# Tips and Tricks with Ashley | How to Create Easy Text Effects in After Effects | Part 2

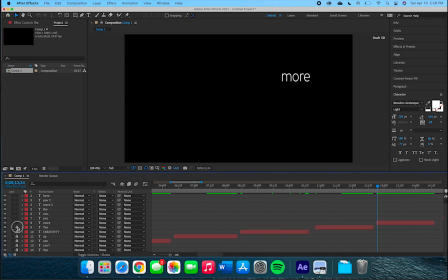welcome back to part two of Easy Text Effects and After Effects with Art by Ashley. We're going to continue the composition we were working on before, and now we're going to work with the word more.
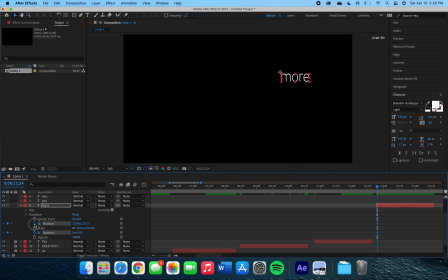So starting with the text layer more, we're going to use the transform tools position and rotation. We're going to slide the word over and up and then flip it upside down.
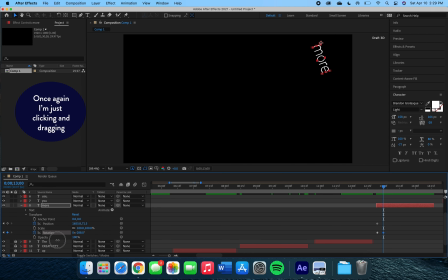After that, we're going to add more keyframes and continue moving the word over and down and flipping it as we go. What we're trying to do is make it look like it is rolling into the screen. So again, I'm not using specific numbers for this,
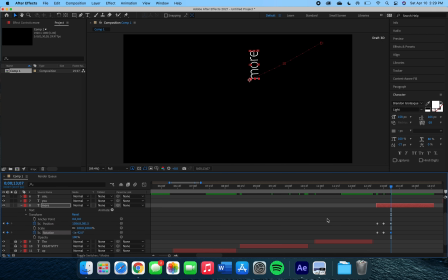just basing it off how it looks on my artboard and making sure to move the indicator forward each time that I want to create a new keyframe after moving the word a certain way. You notice we also have our dotted line once again, since we're using the position tool,
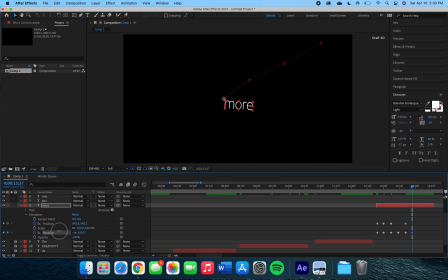and we're moving the rotation tool with it, so we can move both. If we play it back, it kind of rolls into frame. Our next word layer is the word U. For this one, I want to change the scale and the opacity. So clicking on those stopwatches, we create our first keyframes,
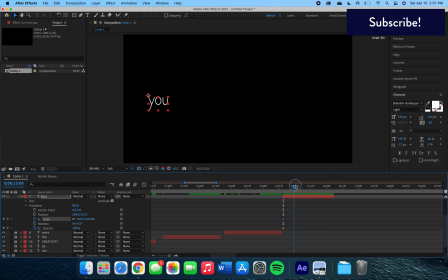and we're going to slide the indicator forward and go ahead and create our second keyframes before we adjust the numbers. Now, sliding back to the first keyframes, we're going to adjust the numbers to make the word big,
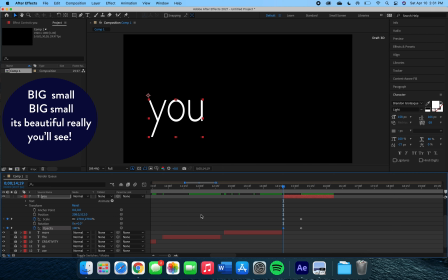and then moving forward to the second keyframes that we created, we're going to make the word small and we're going to change the opacity to 0. This is going to create the effect that the word is large in the beginning of the layer and then it quickly disappears.
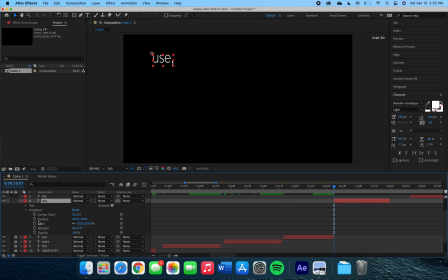So playing it back, we see it slowly fade away. Moving on to our next word layer, the word use, we're going to use the transform setting anchor point. Now this is similar to the position setting. We will use the numbers and slowly move our indicator to create keyframes.
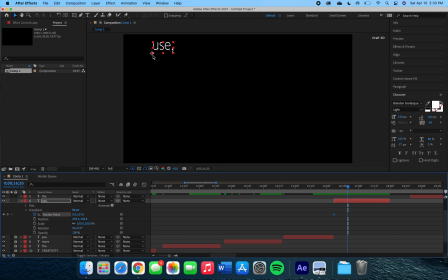And this will create a sense that the word is moving around this dot.
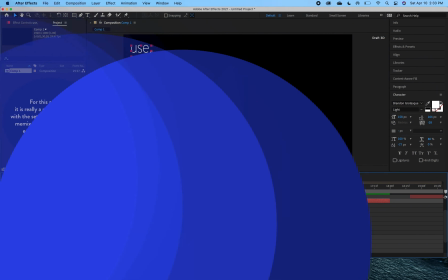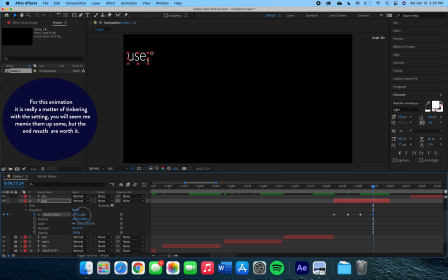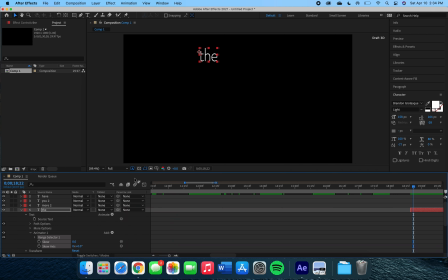For the word the, I wish to use the animator tool again. So we're going to use the animator and skew. Coming down here, clicking skew and skew axis, we're going to affect the numbers beside these two settings and create keyframes within our layer.
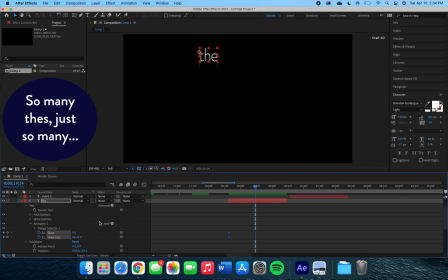Starting off with the first keyframes, not changing the numbers, we'll move to the second keyframes and adjust the numbers so it stretches the word out and gets it to lay down.
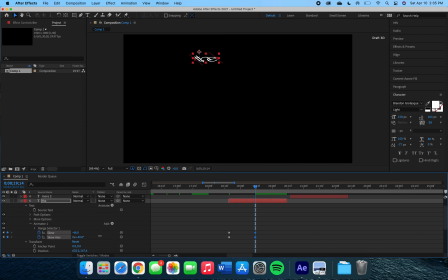Skew affects the angle of the word. So by moving the numbers like so, we are making it look like it's laying down. And to ease this effect a little bit, we're going to also bring the opacity down.
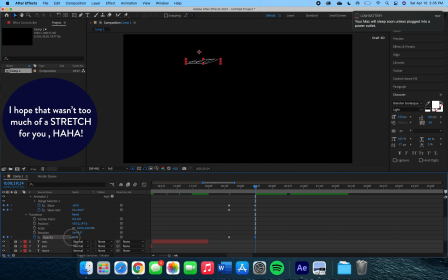So we'll start off with 100% opacity, and with our second keyframes, we will make it 0% opacity. When we play it back, we see the word just kind of falls away out of the frame. Our next layer is another more. So this time we're going to go back into the animate settings,
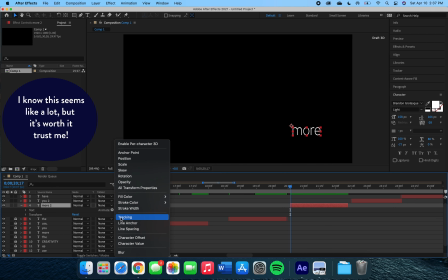like we did on the previous layer, but this time we're going to mess with the tracking of the word. Clicking on the stopwatches for the tracking settings, we're going to move over and start tinkering with our keyframes. If we move the indicator forward some,
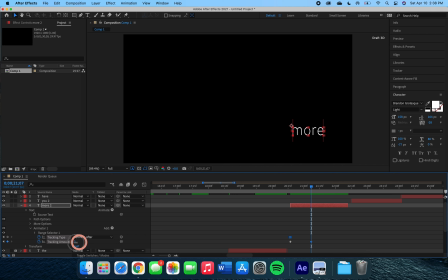we can come back to the number and increase the tracking so it makes the letters move apart from each other.